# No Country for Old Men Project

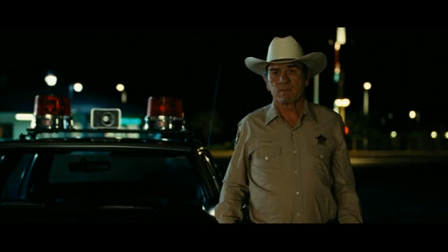The following is a scene from No Country for Old Men, which uses primarily visual techniques to convey the inner thoughts and feelings of Ed Tom Bell, without the use of dialogue or score. Although this scene may seem inconsequential and unimportant, it is a pivotal turning point for Bell's character.
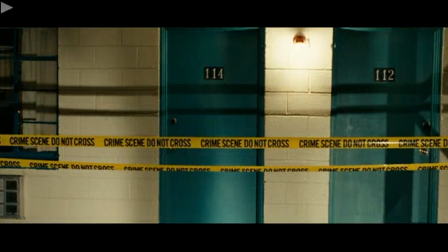As he arrives at the motel, he desires to be the hand of justice against the wrath of Anton Sugar.
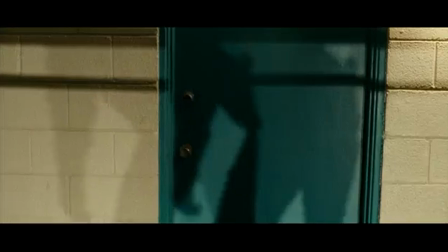The scene uses high contrast lighting and many subjective shots to convey Bell's experience.
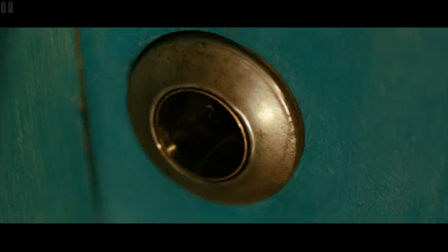The first subjective shot is of the broken door lock. This echoes back to previous moments in the film where Sugar has used the same matter to breaking and entering. All of the subjective shots of this scene echo previous events of the film,
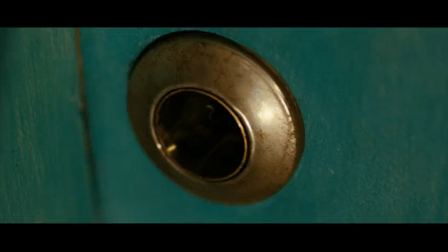and although Bell is the only physically present character, Sugar and Moss are also present. Bell's hesitancy to enter the room communicates his nervousness and shows that he suspects Sugar's presence.
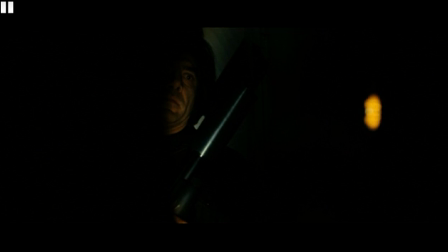This scene is up for debate as far as interpretation goes, but I would like to suggest that this is what Bell expects to find when he enters the room. As Bell thinks about this, he readies himself to enter.
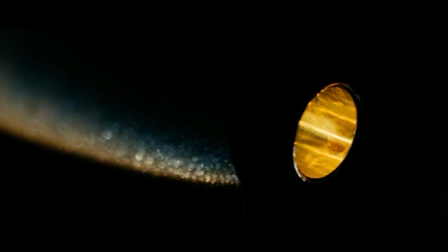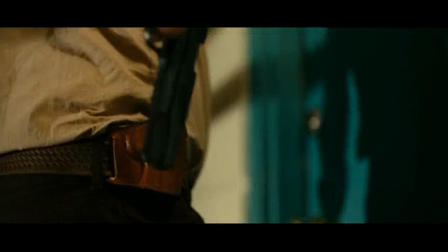The slow pace that he moves indicates his nervousness, but he decides to proceed.
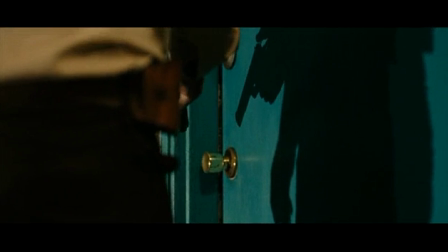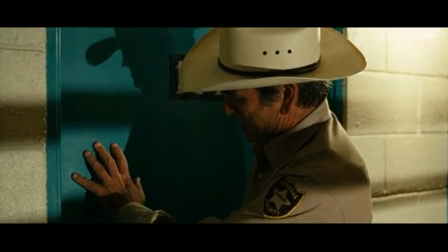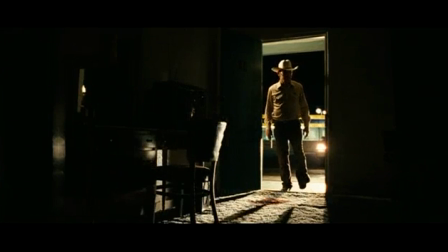As Bell pushes back the door, he seems surprised at first at Sugar's absence.
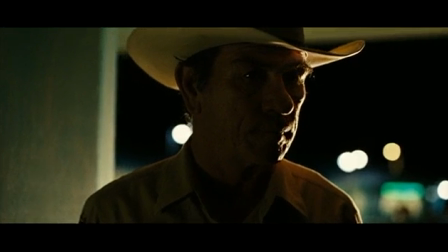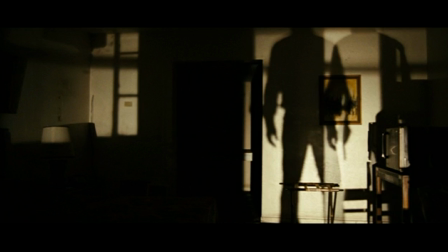There is sharp contrast between the lighting. The contrast between the dark mystery of the room and the secure lighting of the car is tangible. Bell could easily turn around and return to the safety of his car, but this backlighting propels him into the shadows of confusion and doubt.
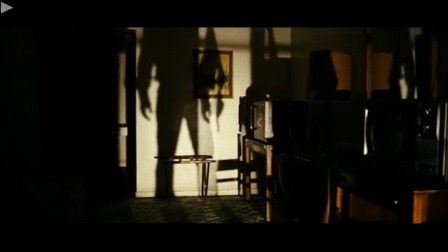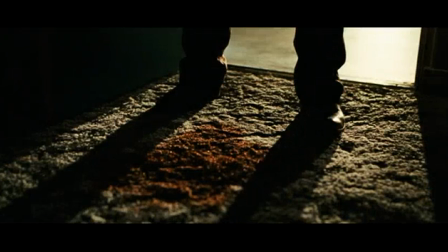The next subjective shot is the blood stain on the ground where Moss had been laying only a few hours before the scene took place. This, obviously, echoes back to Moss's character, like the earlier subjective shot echoed back to Sugar's character.
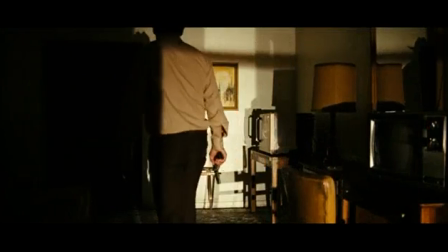Bell seems to hesitate, but continues in pursuit of Sugar and submerges himself into the darkness.
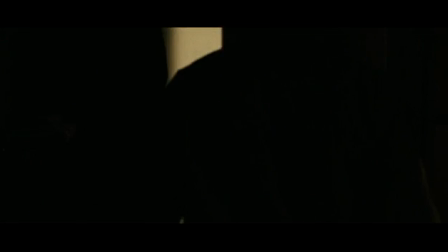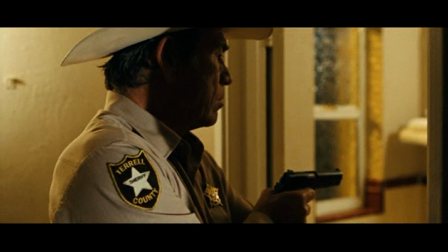You can see that Bell holds his gun at ready, still hoping to find Sugar in order to bring about justice.
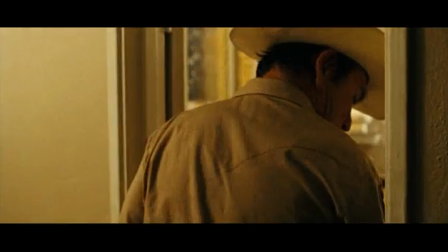But as he turns on the light, he sees that he is alone and sets his gun down. He enters the bathroom and looks around.
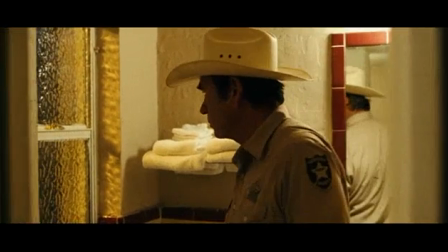And the next subjective shot is of the window.
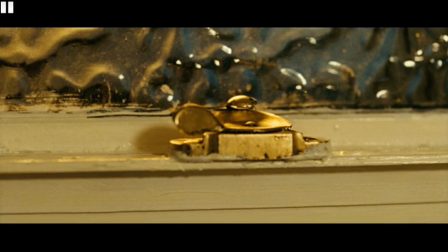This shot could possibly echo back to Moss, because Moss earlier in the film had escaped through a window in flight from Sugar.
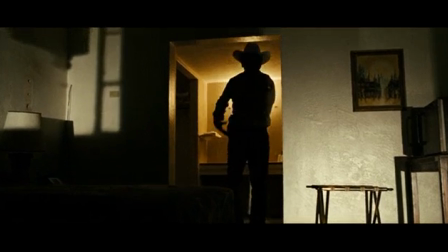Bell ultimately has given up his pursuit and succumbs into the darkness.
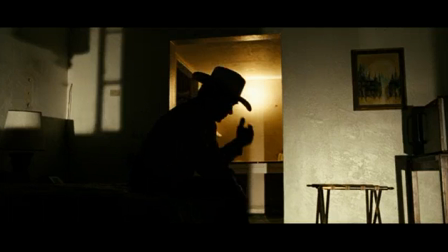In hopeless defeat, he buries his face in his hand.
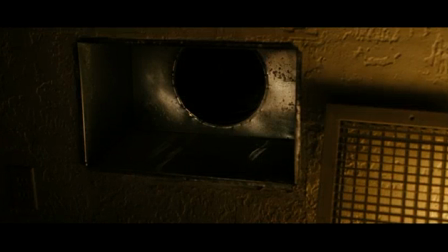Once again, we see another subjective shot of a coin on the ground and the area that the money has been taken.
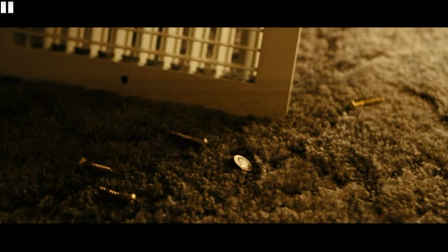This is echoing again Sugar's presence in the hotel room.